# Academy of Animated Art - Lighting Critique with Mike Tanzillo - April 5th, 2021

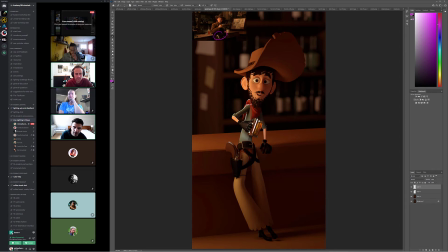(24:52)
And so I was wondering if it would be possible, if you want to, you don't have to, but like brightening up the metal on the gun a little bit, and just the gun overall to make it a little bit more of a story piece on this thing.
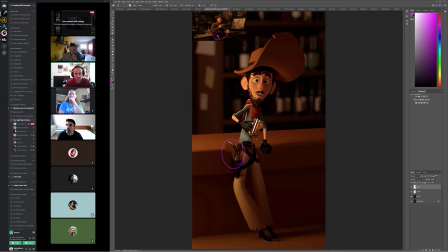(25:05)
But overall, really good stuff. Really, really great. All right, Danny, we got Forrest, we got Jeremy.
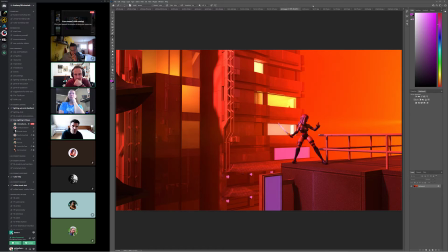(25:14)
Much better. Coming together. Like the colors on the windows. I want to see more shapes in there and these other ones to kind of break that up a little bit. These light sources down here are smart. I just want them to feel more glowy and like they're throwing more illumination on the surroundings.
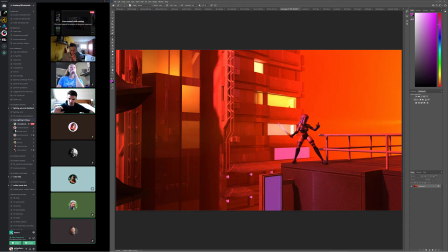(25:31)
Right now they just feel like a bright material, and I want them to like be lights that are throwing some value and breaking up this space a little bit, like little pockets in there. And then now we're getting into the terms of the character lighting.
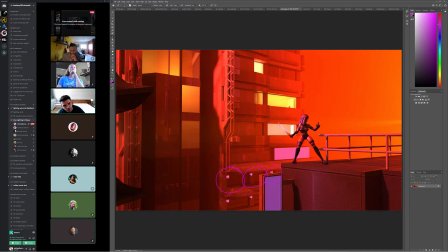(25:52)
And then yeah, because we can either go, and I think we've made the decision here. It's like, because you either want to like highlight the character's face, similar to what Iyako was doing here, like we can see the bright face over the dark background,
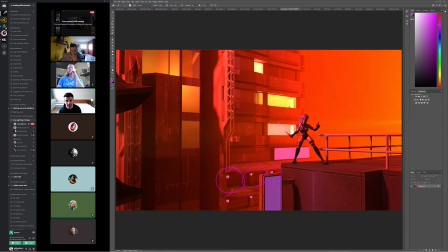(26:08)
or we can hide the face, which you're doing here, which makes the character seem more mysterious or whatever. So that seems fine. Then we got the light coming in here. I'm wondering if maybe we can get like a little bit of a rim on the character, even if it's
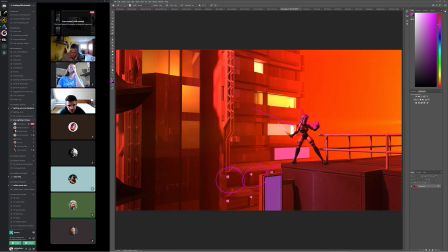(26:23)
like falsely motivated by this stuff, just to kind of get the character to separate out from the background a little bit. And then yeah, because I'm thinking that
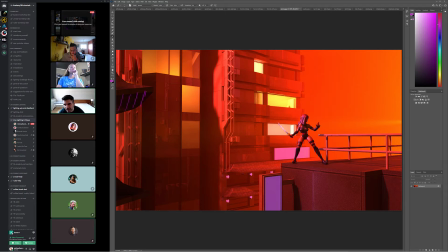(26:42)
I think that would work. Because I was just thinking key to fill ratio if like this was getting too dark down here, but I think that's okay. And then at some point as well, you might,
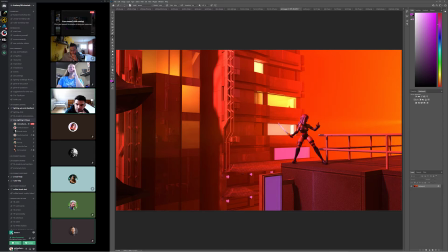(26:56)
although this is tricky with this scale, I was gonna say adding a little depth of field too, a little bit of blur back there, but it would have to be really subtle. Otherwise, it'll start really look like a miniature set. But I think that would work out well. All right.
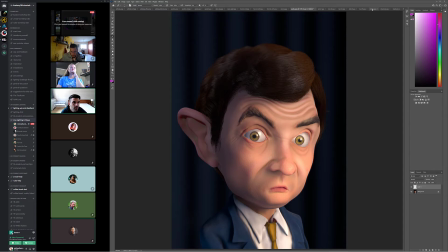(27:09)
So, all right, Justin, we looked at in the prom photo. Mindy, much better.
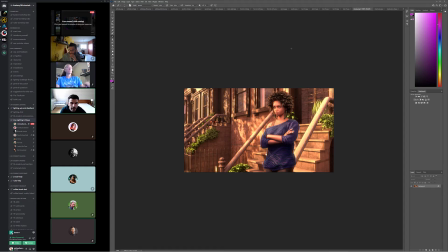(27:14)
That railing's looking a lot better. Softening that material worked out well. The warmth overall is looking good.
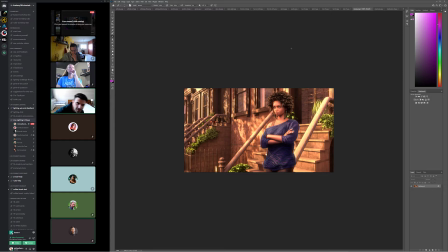(27:33)
Just play around with this here for a second. I'm wondering if like we've got that lifted up, but I'm just wondering if bringing the dark values down overall a little bit would help.
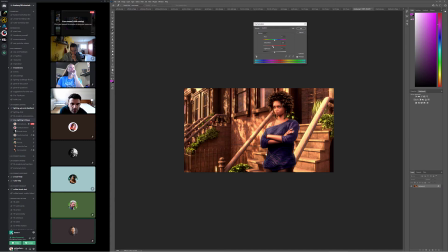(27:47)
And then do that. Start to lose a little bit of the saturation because that cranks that a little bit. And then just adding a bit of softness and diffusion overall.
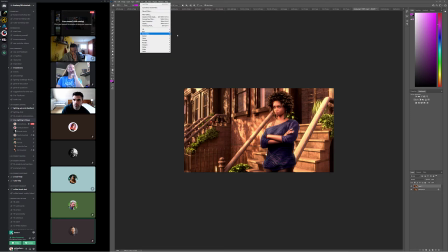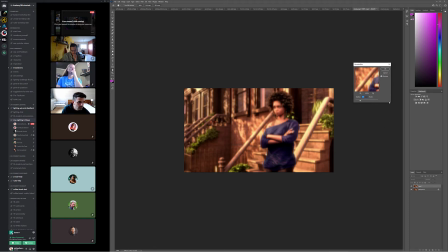(28:07)
It's fine.
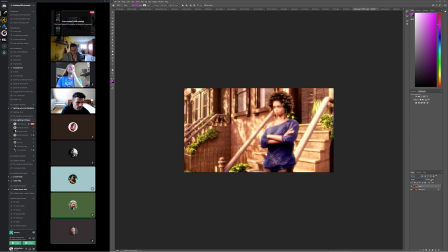Even that can probably be warmed up. Push that.
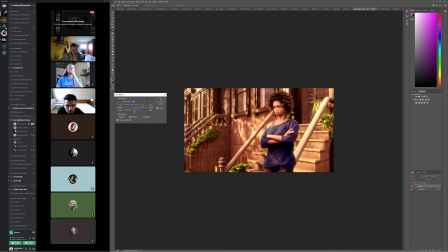Yeah. So now, versus the original. This versus like that.
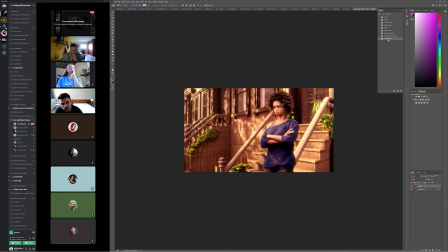(28:39)
Just a little more darker in the blacks, a little more diffusion overall. Yeah, is anybody else seeing anything? Anyone else? I'm trying to think. There could be something else that I'm missing here, and I'm just not.
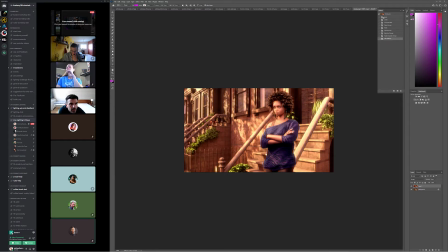(28:56)
I think that would be pretty good.